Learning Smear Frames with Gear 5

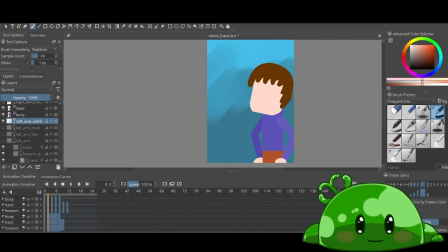(8:07)
And it makes me think, was the problem not that I was animating on 2s, but I've got too many frames in between where, for instance, if I just go for a test, let's hide this and go back to the original blur,
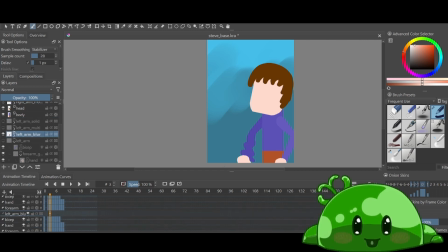(8:22)
which is this one. Too many frames. If I just remove, how does that look?
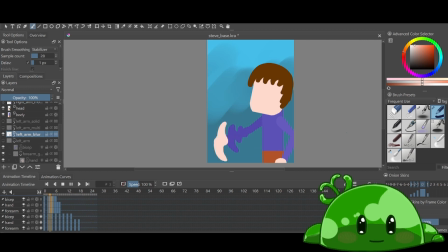(8:41)
And it's maybe a bit flashy. I'd probably change the position of that arm there and change the blur so it's maybe a bit higher up. But the point still stands that it's almost,
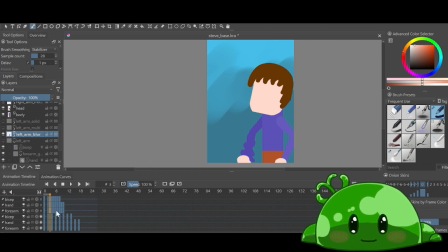(8:58)
I could maybe do it on 2s if I, instead of moving and pulling, maybe I just remove it this time. And you can see here, it kind of works on 2s.
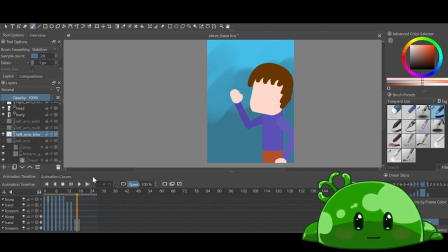(9:16)
I just have to shorten the length of the actual animation itself. It doesn't need all the frames that the basic full arm swing needs because, you know, we've got smear frames in between.
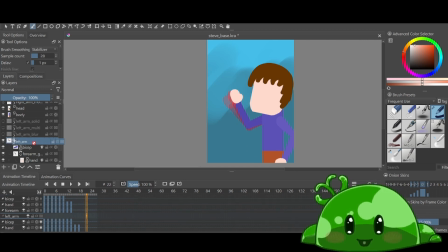(9:32)
I guess now the last one, let's duplicate this whole thing. We'll call this one arm stretch.
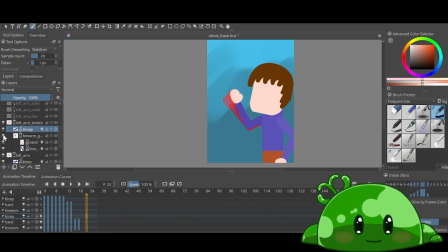(9:46)
And now we're just going to do this one. I haven't really needed to change the bicep because you can kind of see it doesn't move all that much. Oh, goodness. Alright, I'm just going to fast forward while I do this.
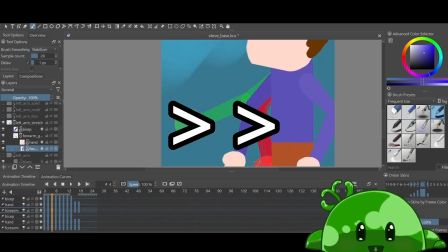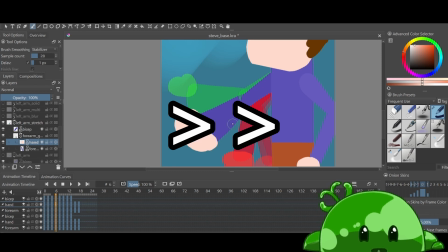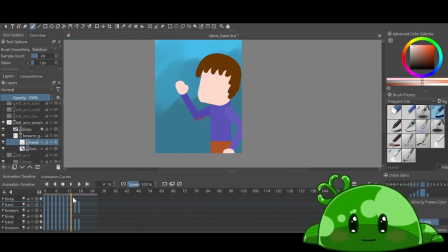(10:30)
Alright, we've added those stretch frames, which are really more like solid frames, because I don't have the detail on this model, but we'll see.
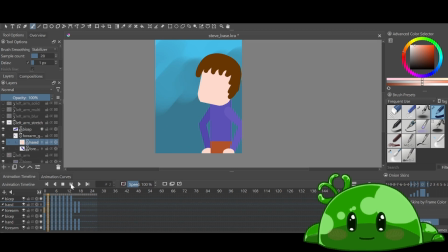(10:47)
Yeah, once again, it looks a little funky when it's stretched out between so many frames. Like, not too bad. But if I were to...
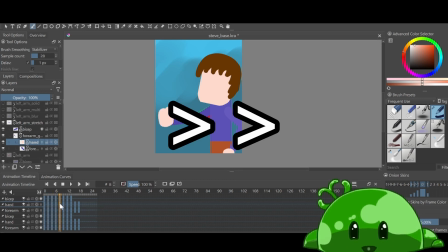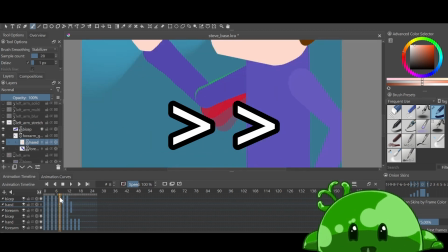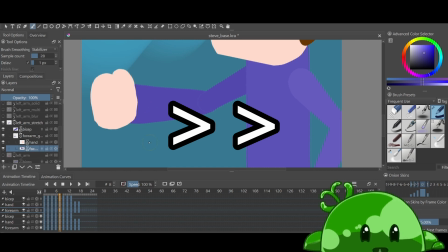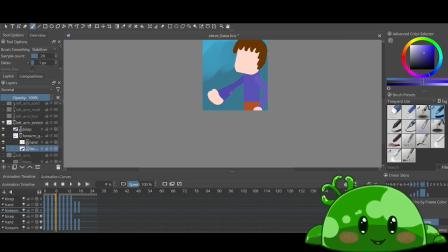(11:21)
it looks pretty wacky. Okay.
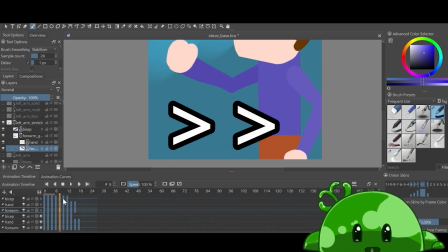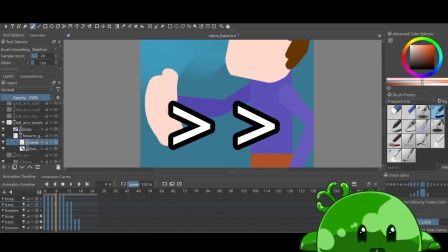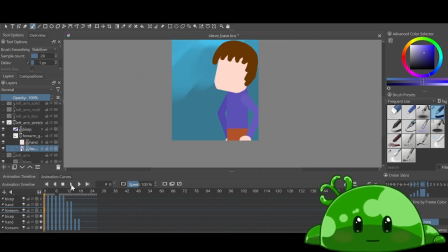(11:40)
And now, with the removed frames, it should... It's kind of just like the solid one, except just maybe a little less. I think I prefer it to the solid one. The solid one is a bit... if we compare them...
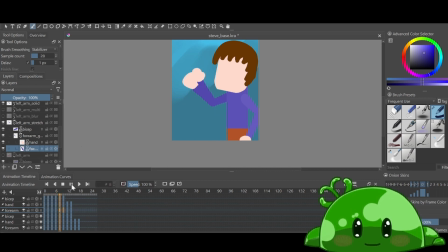Yeah, there's like an extra frame, which kind of gives it a bit more of an ease.